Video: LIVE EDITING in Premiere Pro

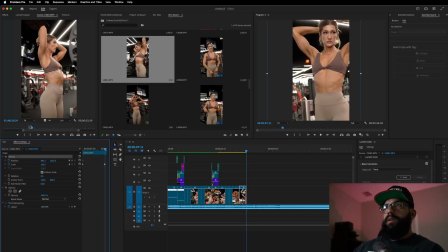[45:44]
Let's make it like visibly dramatic.
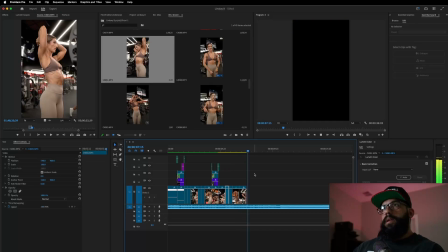[45:54]
There we go. See that? I like that. Alright. Now, let's get back in the machine. See what she does here.
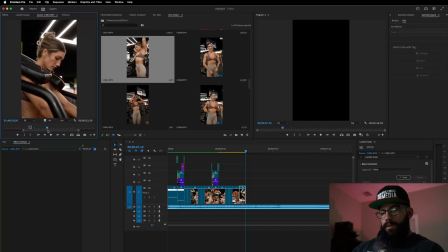See, I don't like this shot because you can't see her face.
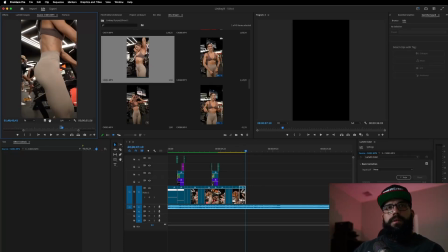[46:30]
Let's see. I don't know if I'm going to like this because her face isn't in the shot, but let's see what it looks like.
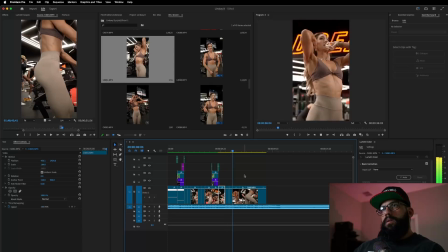You know what? I think I do like it.
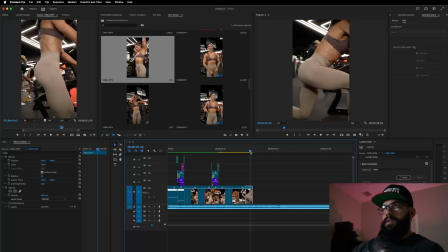[46:51]
Obviously, as a IFBB Bikini Pro, like the fact that you can see her hamstring really popping out right here looks good. It's a good look for her, a good look for the film. And then obviously her glutes are popping, so it's a good clip. I'm gonna leave it in.
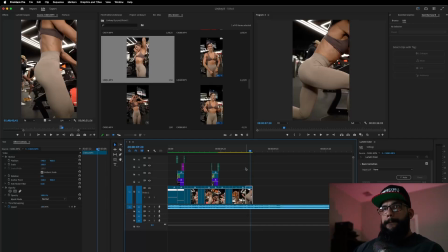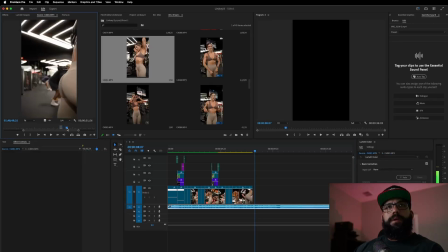[47:17]
Let's see what else we got here. And again, just gonna throw it in and see what it looks like.
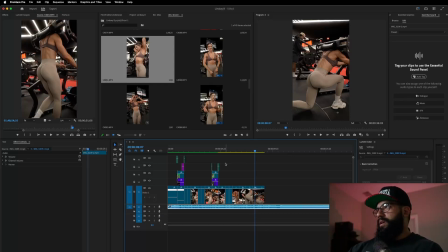[47:28]
Now, just this machine in general, it's hard to get her face in the shot because of obviously the way the machine is built. So we'll work with what we got. Let's see.
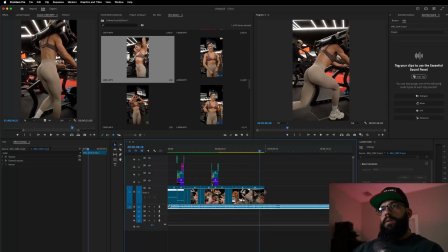The beat is about to drop, so that's kind of what I'm making sure I'm focused on, because something cool needs to happen when the beat drops.
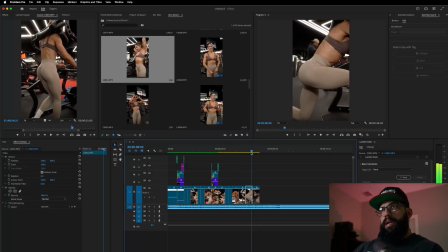[48:00]
Now see, right where this one ends, right, this one starts. You see that? So there's continuity between the shots. Like, I don't randomly just throw up shots of, doing one workout to the other.
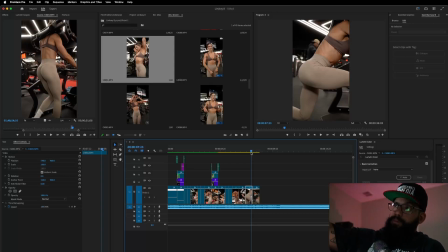[48:15]
There's actually a method to the madness where it's like, even it's a different angle, but it looks like it's the same workout. It gives the illusion that it's the same part of the workout when it's not.
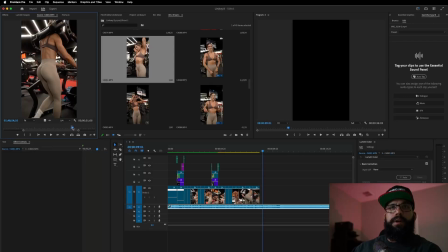[48:28]
Let's see if I get another angle of her finishing that movement. I'm not sure why I stayed on this side. Maybe someone was in the way on the other side.
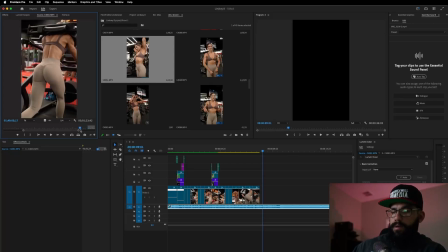There we go. I like this because her back looks all buff, so see if we can time it so it looks like one fluid movement.
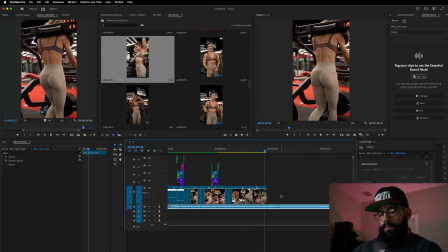[49:01]
Nope, that's off. So she's too high, so let's scoot it over. Try that again.
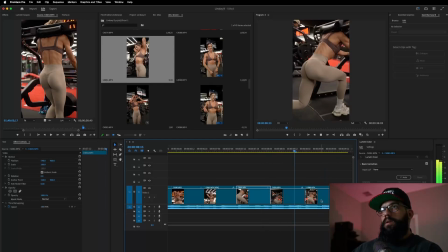I don't like it. It doesn't look smooth.
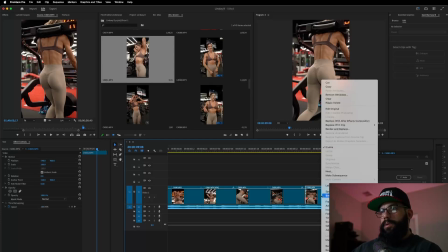[49:34]
Let me try it slow motion. See how that looks.
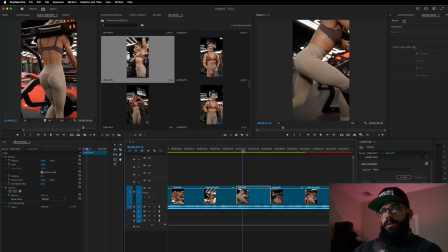Okay, now because we're doing a change of speed, I'm gonna add, so see how it looks, whoops.